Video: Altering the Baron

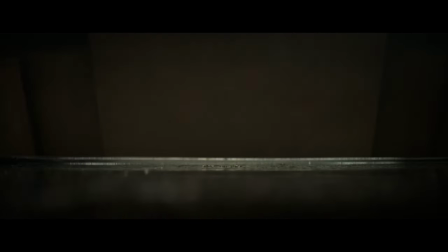[4:26]
Every aspect of this scene fosters the understanding that the Baron is artificially enhanced.
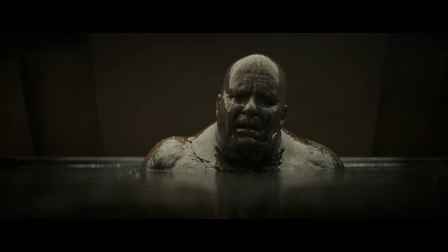[4:33]
His nudity, his vulnerability, is not the same as ours. Even in times of recuperation, he carries out political discussions from his sanctuary, never allowing a moment when he is not engaged, never a moment alone, unguarded, or unoccupied.
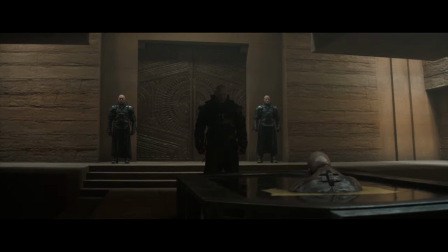[4:49]
The notion of artificiality with the Baron is true to the book, and not entirely Villeneuve's. However, Villeneuve's focus and unique expression of this theme is one of the main strengths of this adaptation.
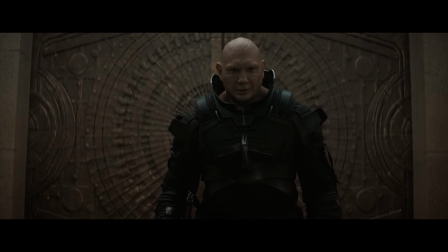[5:01]
The artificiality of both the original Baron and Villeneuve's Baron is perfectly illustrated with the use of suspenses,
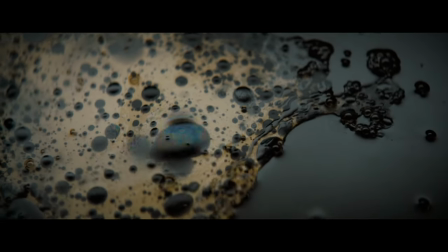[5:10]
the tool that holds the great weight of the Baron against gravity. Creative choices made by Villeneuve demonstrate his commitment to the change.
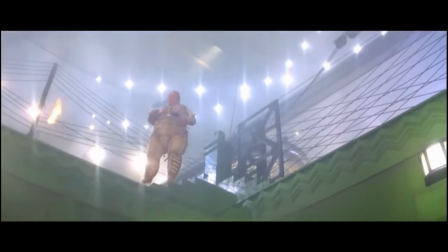[5:19]
The book specifies that the suspenses lie beneath his robes,
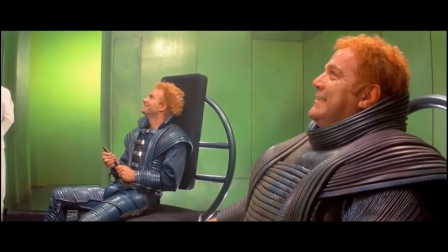[5:23]
with this villain too malformed by the unnatural size of his body to stand on his own, the suspense is with the strings by which his ghoulish form is puppeted around.
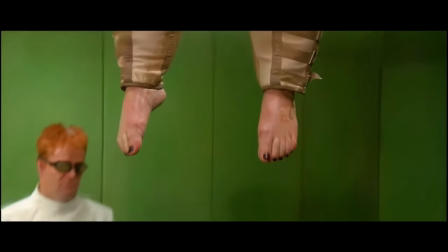[5:32]
In the film, they do not reside in addition to him, they are within.
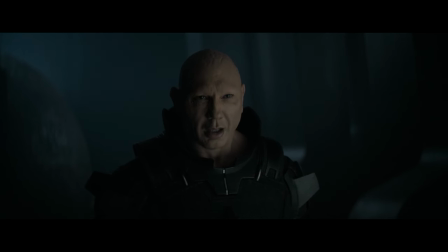[5:37]
When his spinal implant activates to a sound somewhere between blinking lights and popping joints,
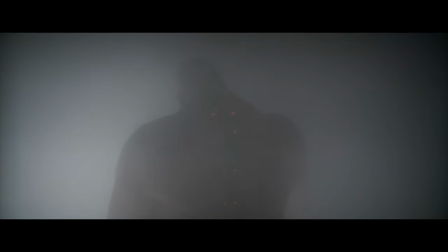[5:44]
we see him move then for the first time to touch his face.
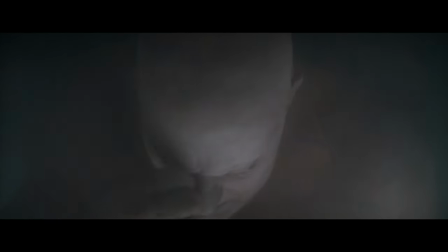[5:49]
We are not only to understand that the Baron uses those suspensors to fly, but would perhaps be unable to move much at all without them in this adaptation.
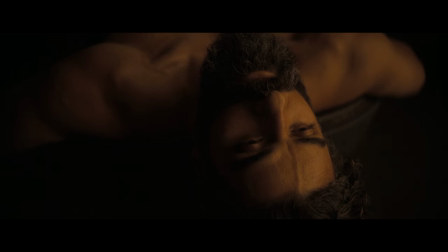[5:58]
In many ways, we learn in this scene that the Baron is fueled, enhanced, sustained, and defined by the artificial to his very core.
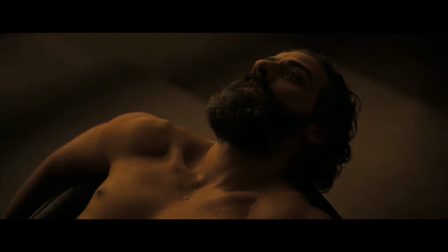[6:09]
Much can be learned about a character when they are placed before their adversaries.
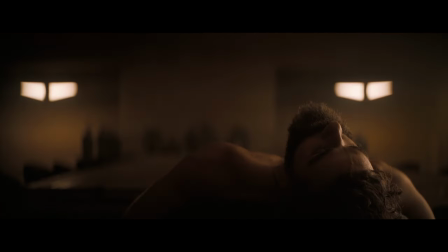[6:14]
Near the conclusion of the dinner scene, we can just barely see him glide maniacally over to Yue, very deliberately bringing his weight to bear upon him, his form floating in from out of focus like some great serpent.
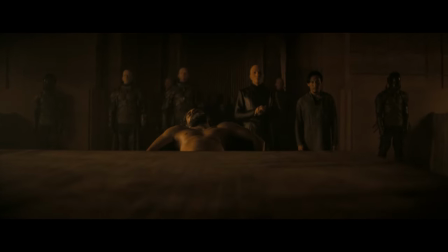[6:26]
He does not navigate or even acknowledge both the table and its prostrate owner as he drifts beside them both.
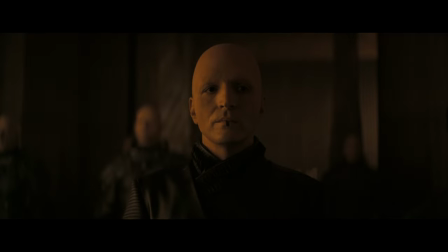[6:32]
When he takes Yue's life, he does so with a strength and manner so detached and unnerving, we, like Leto, are paralyzed with fear.
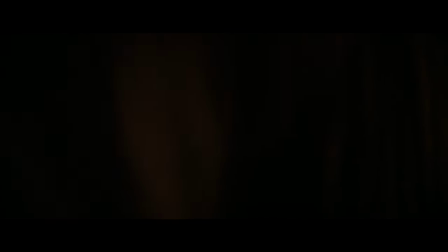[6:41]
We try to strain our senses to see the corner of the screen where the faceless Baron discards Yue's head, separated in one motion.
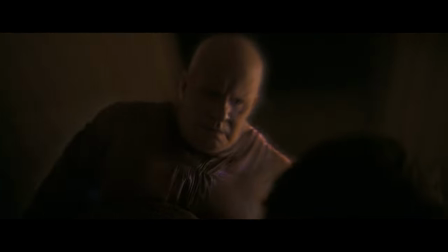[6:50]
The audience has learned in cold detail that the Baron's artificiality is what makes him such an insurmountable and inhuman threat.
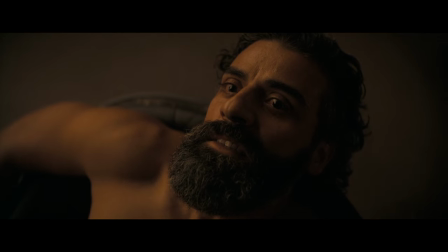[6:59]
Consider also how the Baron survives Leto's assassination attempt. The tool held enough potency to kill all of those within the room, all except the Baron, who in this adaptation was unequivocally closest to the attack, rather than in previous, more book-accurate depictions,
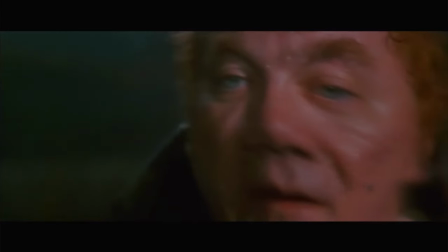[7:16]
in which Leto's addled mind mistakes the Mentat Pita for the Baron Harkonnen in a swim of hallucination.
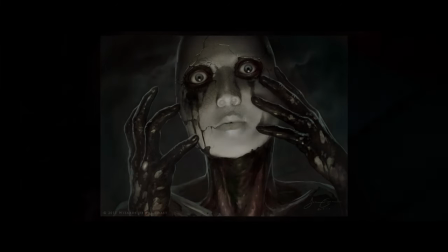[7:24]
It could be suggested that he would not have survived without this strange and unspecific alteration to his constitution,
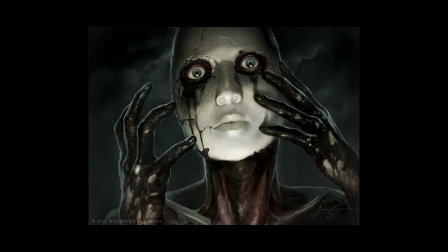[7:31]
the plastic unlife that characterizes him. When his body is to be recovered.
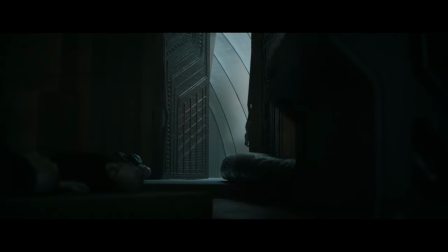[7:37]
It seems that the Baron used his suspenser to occupy a corner of the ceiling to escape the gas and has entered some kind of defensive stasis,
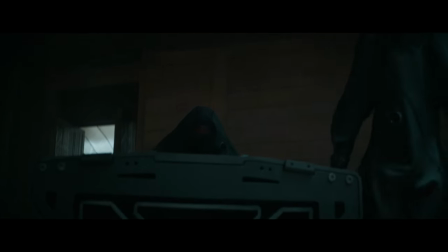[7:45]
like an insect. Another addition by this adaptation. It is this unnatural advantage that helped him to live.
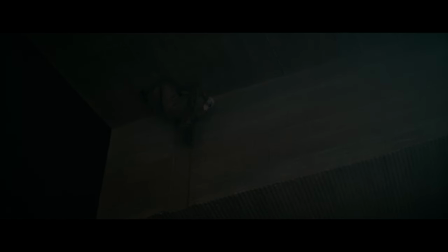[7:53]
The Baron, like always, crawls along on borrowed time. His immortality is as vile and terrifying even to other Harkonnens.
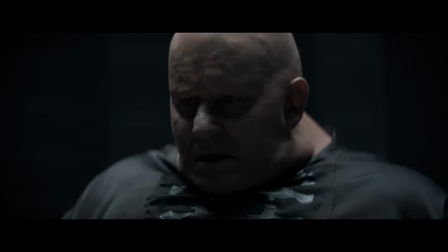[8:02]
An insult and a bypass to evolution. Villeneuve uses signifiers of humanity to demonstrate the inhumanity of the Baron.
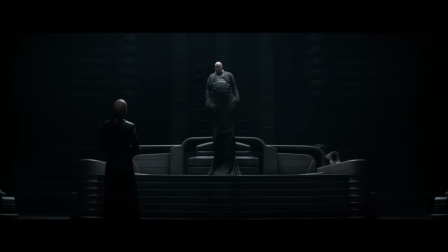[8:11]
Moments of vulnerability, mercy, peril and conflict are navigated by the Baron in ways that make our skin crawl.